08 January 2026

some kitchen renders feel expensive.
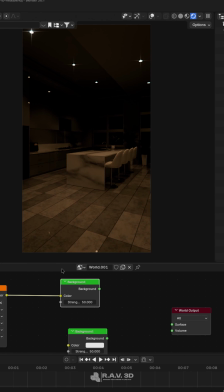First of all, we're trying to make this render look a little bit more luxurious, making it look a lot more realistic in a sense of adding detail, using the correct type of lighting, you know, all those things matter. So first of all, you don't want to start off with a flat lighting.
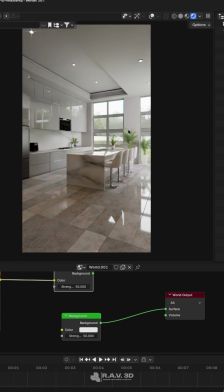It's even lighting. You'll see that everything kind of looks a little bit more flat. Yes, there's a little bit more contrast here, so we are lucky with the depths of the scene and everything, but overall this is a lot more flat.
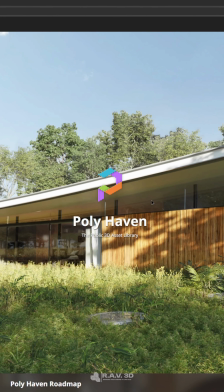So what I would recommend first of all is getting an HDRI. Now HDRI you can get from basically any 3D website.
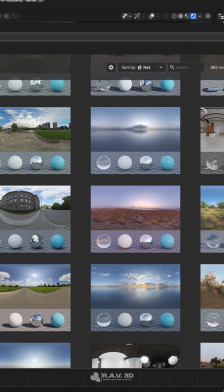For instance, this one I got from Polyheaven, so you can go and check that out.
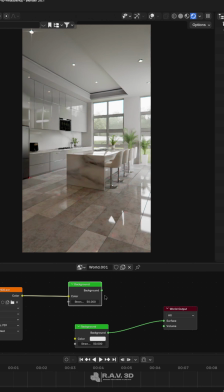If you want to, it's going to give you a lot more realistic lighting, since it's working off of a real life image of a place.
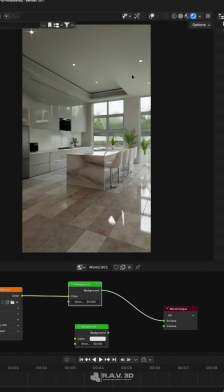So you'll see when I pop this in, the reflections are a lot more realistic. It kind of works off the fall off of the light is a lot better as well. So that would be tip number 1. Tip number 2 is working on imperfections.
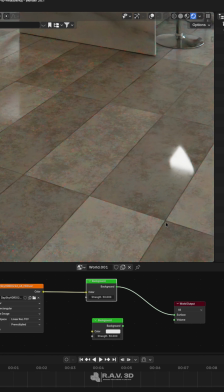So we see here we have this marble tile, we have a little bit of imperfections, we've got a bevel on the edges, and this kind of goes for everything you'll see.
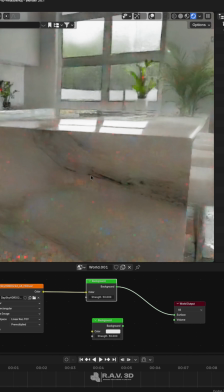This will make so that everything isn't uniformly 3D, giving that 3D look, you know.
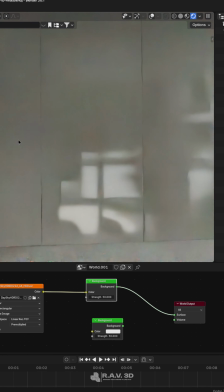So you'll see there's a small bevel on the edges, and basically everything here we do have a small bevel going on, which kind of just gives a little bit more imperfections.
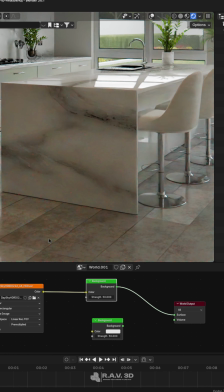And then obviously having this roughness variance on the floor kind of makes a very nice effect of giving,
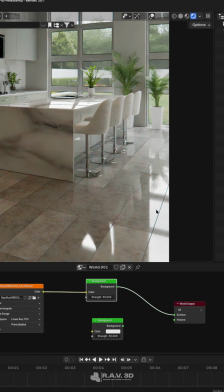you know, a little bit more rough areas there and a little bit more reflective areas there, which gives a nice sense of realism.
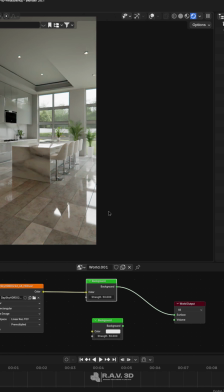The third trick is to add extra lights, ambient lights, and things that kind of just fill the scene, you know.
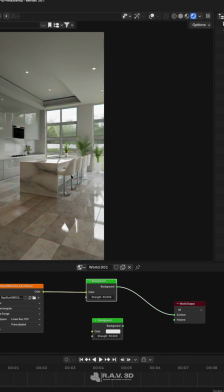This would be, I guess you can call it kind of like coloring with lights, which is quite nice, or painting with lights, which is quite nice. So see, we can add go here into our settings.
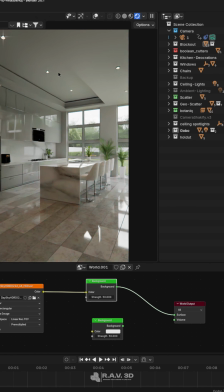You'll see we have the ceiling lights that automatically kind of makes the scene fuller.
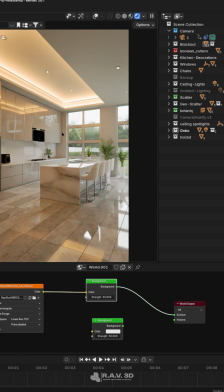It makes it look more alive. Obviously you've got more reflections going on over there. And then also we can add our ambient lighting. So this is just more lights, you know, this is filling the scene, it's making it pop a little bit more. It's giving a lot more contrast from the foreground to the background. Obviously that's a little bit more white grayed out.
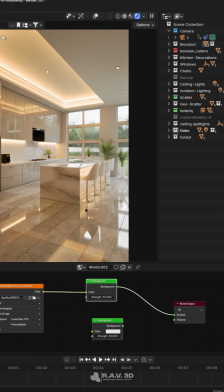Then we have this beautiful warmish color coming in, which is quite nice. And yeah, that's basically all 3 tips. And for a bonus tip, you guys can make scenes and stuff look a lot more, for instance, if you're doing animation, a lot more luxurious, is having slow camera movements. So if you look at this, you'll see the camera movement is quite slow.
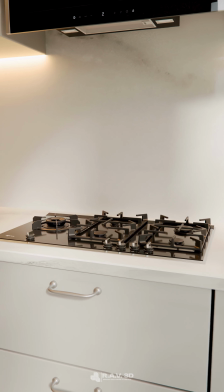Having it slower is giving you like a sense of a more premium product, more premium animation.
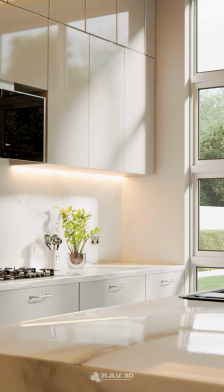And with that, we're closing off. That was the bonus tip, and yeah, I hope you guys enjoyed.
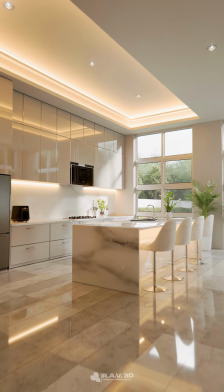See you next time.